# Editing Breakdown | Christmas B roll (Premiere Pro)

This is the editing breakdown of my Christmas B-roll. So just two days ago I uploaded a Christmas B-roll. If you haven't seen that one I leave a link right here, I think, or here. And my goal today is that you leave this video with a little bit more knowledge than when you came here. So without further ado, let's jump into Adobe Premiere.
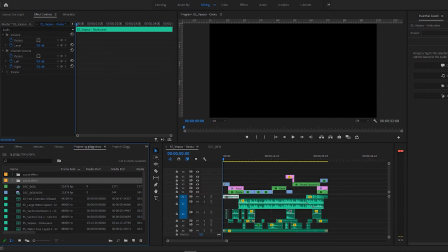22s
Alright, here we are in Adobe Premiere and this is what my timeline looks like. Just as a quick refresher I'm going to play through the timeline once.
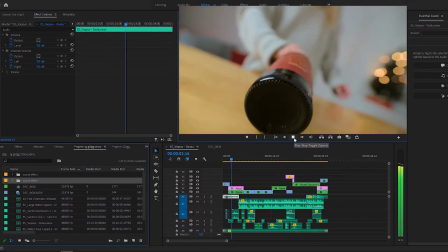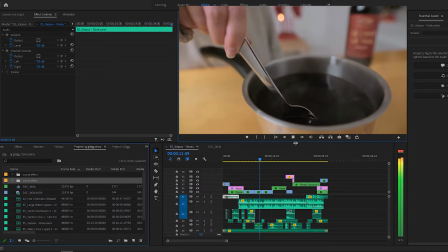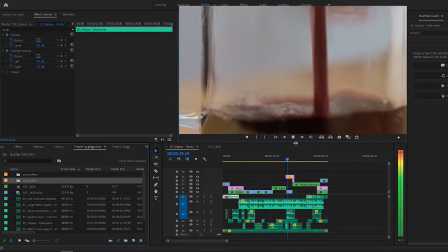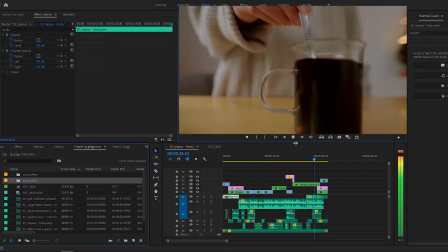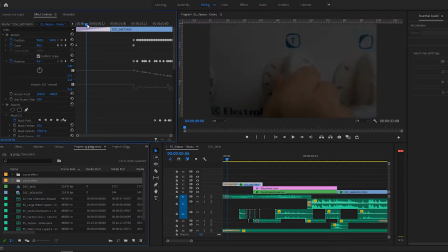66s
Let's jump into the first scene shall we.
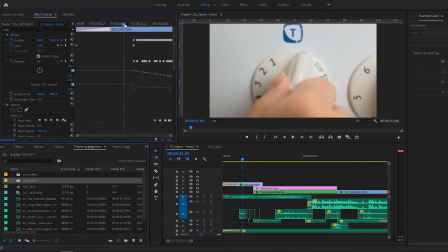69s
So if you saw the behind the scenes you would know that I filmed this completely stationary and then I had my girlfriend twist this button to turn on the stove. And then what I did with the position tool I basically keyframed it to follow the number one
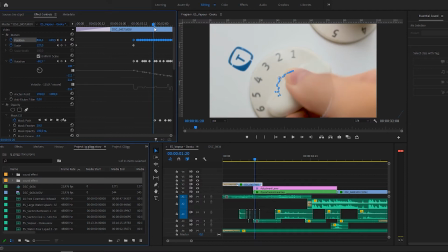87s
or number two or whatever so it's following this as it turns so you can see all these keyframes I have basically these are just keyframes position and rotation so all these keyframes are just following the
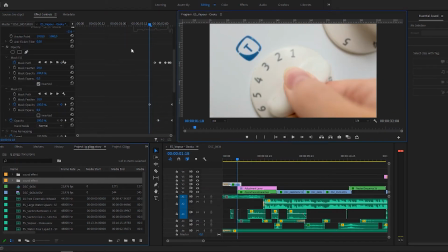106s
one and the two this clip also contains two masks and if we look right here I have one mask that is just a circle and this mask fits
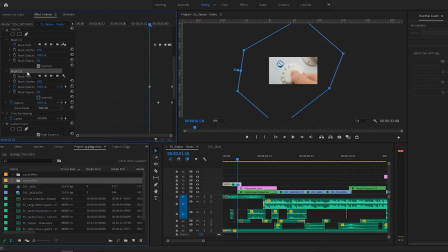115s
the button perfectly and then I have one mask that covers the complete
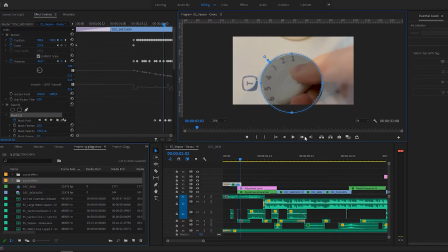120s
image as you can see here it's tracking this as it spins around
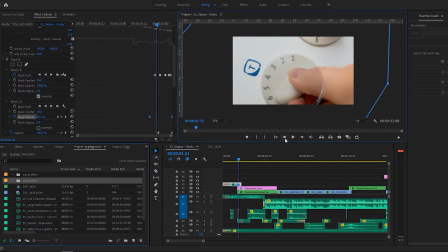124s
and then it goes straight into the bottle and then disappears and I wanted to do this because I wanted to reveal the bottle very early in this clip so you would know where to look right here you can start to see on the thumb you can already start to see the outline of
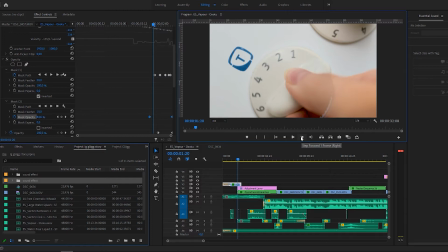141s
the bottle and I thought that merged into the next scene quite nicely instead of just having a full opacity mask. So as you go through here you can see that the bottle starts to show already.
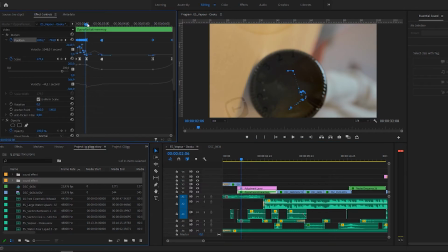155s
On our next clip here I also have a bunch of positional keyframes in the beginning
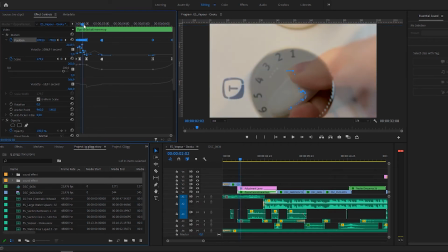160s
and these are just here to make sure that the bottle lines up
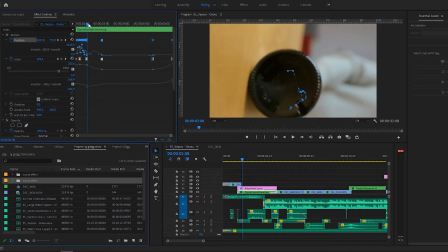165s
with the button because obviously it didn't when I
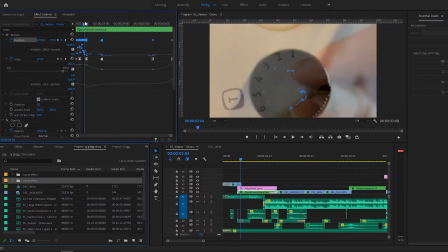171s
filmed it but with a lot of keyframing you can see it's jumping around quite a bit with a lot of keyframing it I can line it up perfectly with the bottom with a lot of positional keyframing and scaling I can line up
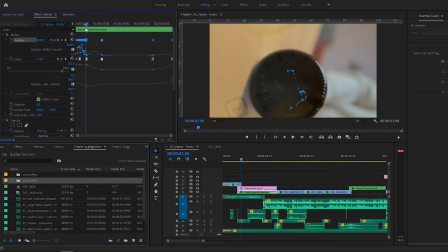187s
the bottle perfectly with the button so as you can see they are perfectly lined up with each other as soon as we go into this next scene of my girlfriend pulling up the bottle I immediately zoom out on the keyframes
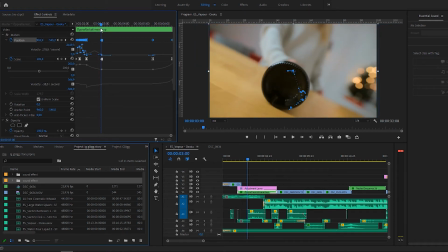203s
and right here we revert back to normal and then this is just a simple speed
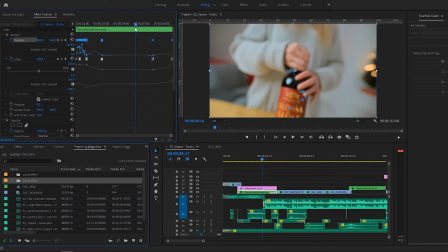210s
ramp 20% of original speed and
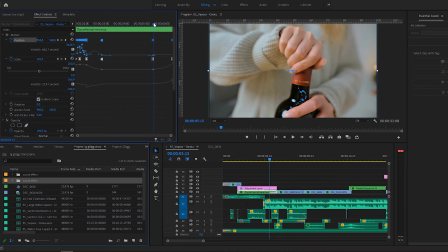217s
then right here where my girlfriend is about to twist the bottle we have a very strong scale in so it goes from here
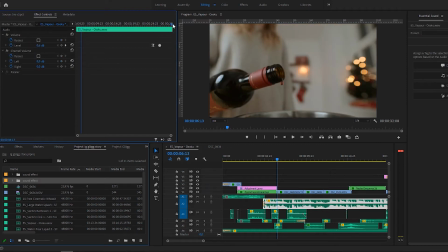227s
into here and that's just because the next scene also starts with a scaling and then the next scene also have a key framing and it starts with a scale in this scene is nothing special really just some simple scale
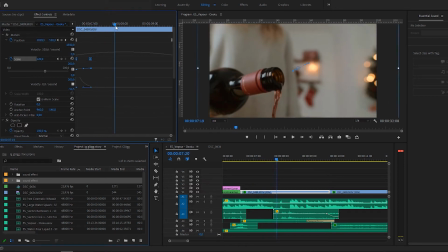244s
in for the transition and then I scaled out and I kind of tracked the bottle a little bit more I gave this a little bit more of a motion and
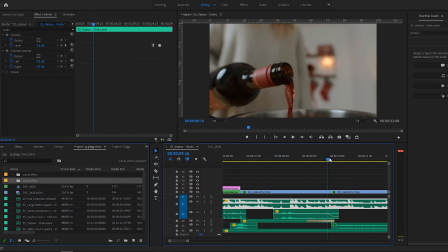256s
the next scene we just have a hard cut into this scene and this
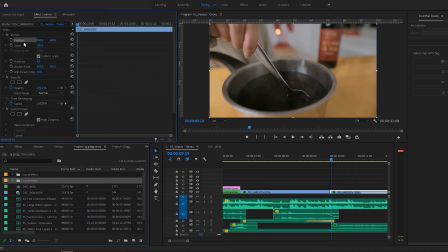261s
scene actually has no key framing at all which is quite unusual.
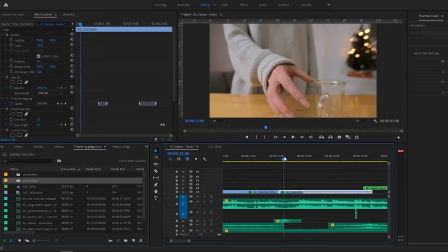267s
Just a lumetri color. Our next scene we have my girlfriend who reaches for the
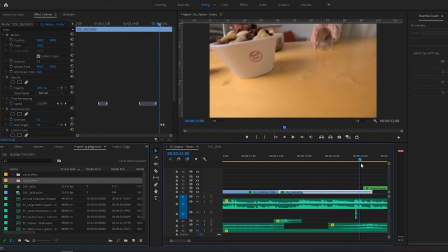274s
cup and then pulls it up and then puts it down. Of course I have a speed ramp here.
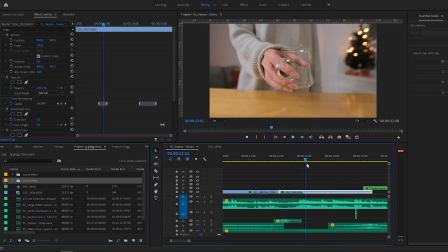282s
We have 100% here and then we have a small slow in into 20% And right here we go up to 112 percent. I did add some blur right here in the transition.
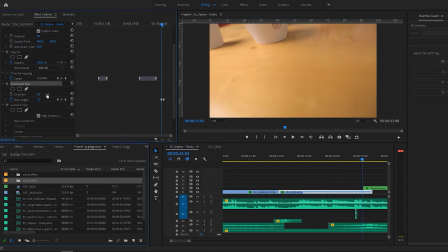298s
So right here you can see I used a directional blur just straight down and I keyframed it up to 28 and let's see 48. Right here is quite a lot of blur and that's because I did the same on
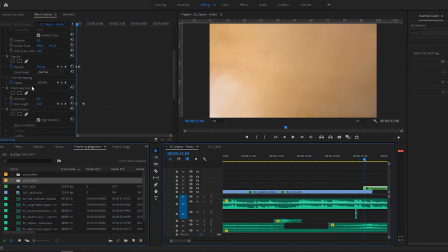313s
the next scene to make the transition very smooth. so the next scene I'm coming down from
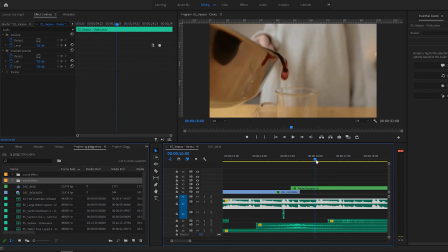318s
the top down here and my girlfriend pours the glug up
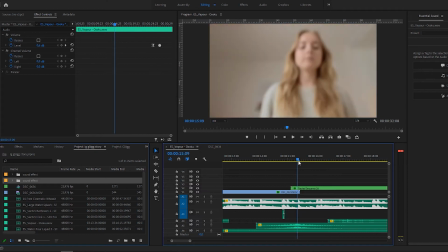323s
into a glass or a cup and I also have the
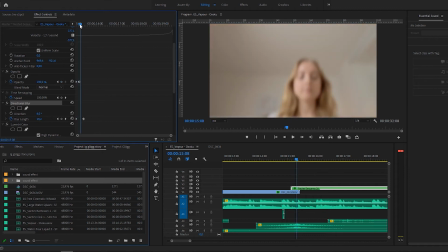328s
directional blur in the beginning here yes to smooth them out a little bit more and
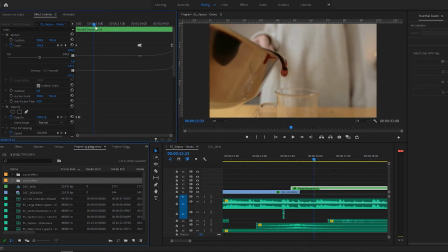335s
yeah speed ramp of course a speed ramp always speed ramps and
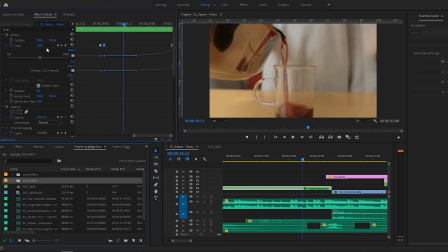341s
right here we have the same zoom transition which is basically just a scale keyframing that gets more and more steep so it doesn't go very fast here but then here it zooms in a lot and
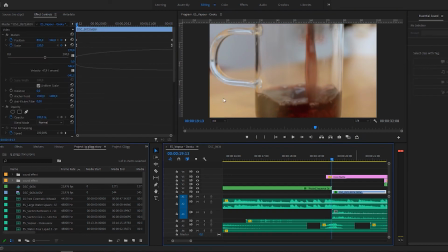357s
that's because the next scene is a close-up and we have the same scale animation here so it starts with a scale in and then this
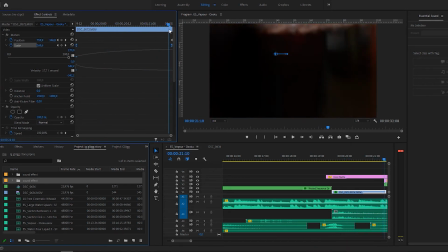370s
goes pretty deep because I wanted to fill the entire frame with black. I actually added two color mats here that are black.
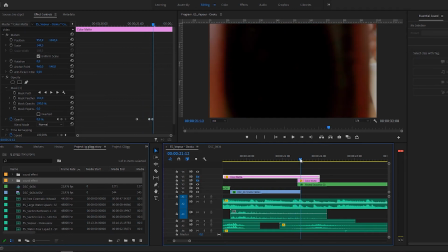379s
As you can see without these it's it's quite harsh.
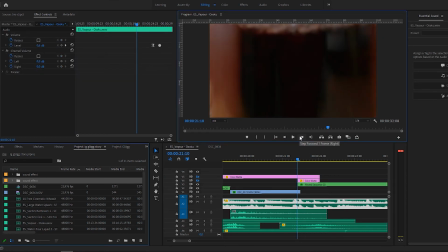385s
So this is the next scene and without these black color mats I mean the transition is quite evident.
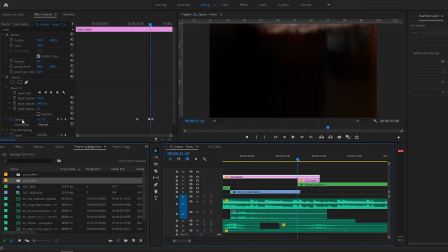393s
So I just added these with some opacity.
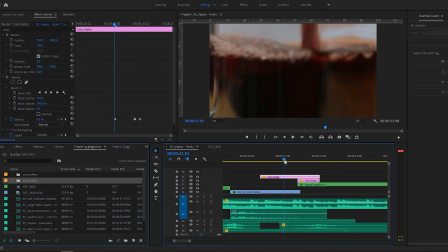398s
But yeah right about let's see right about here they start to fade in so we kind of get this
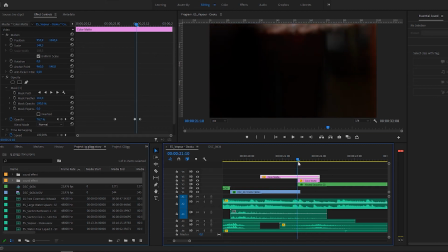404s
darkness around the whole bottle and then here is the transition can you see it it's actually quite nice of course this starts very scaled in 183 and that is because well I wanted to
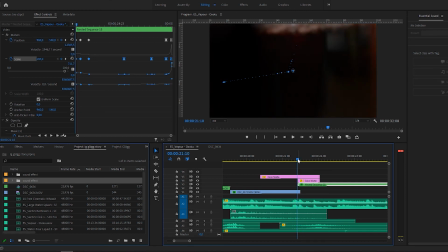422s
cover a lot of the frame but because I was using a wide-angle lens I couldn't really cover a lot of the screen so I just scaled it in because I wanted the transition to be from black to black and then here there are some
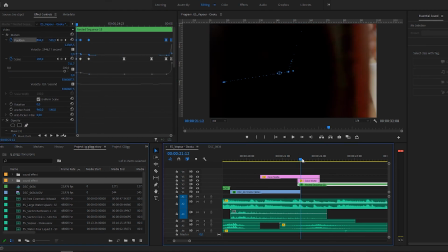437s
keyframing positional and scale out because right here I didn't want to be this zoomed in I needed to zoom in for the transition but then right here I didn't really want
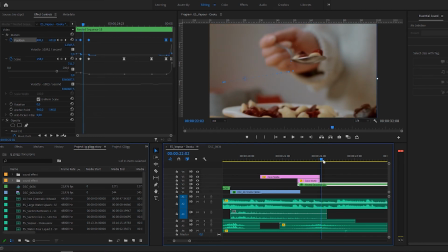449s
to be that zoomed in because I wanted to show the mix of the almonds and raisins down under here. So I scale out and I used a position tool as well to kind of keep this almost in the center because the spoon is what's important here.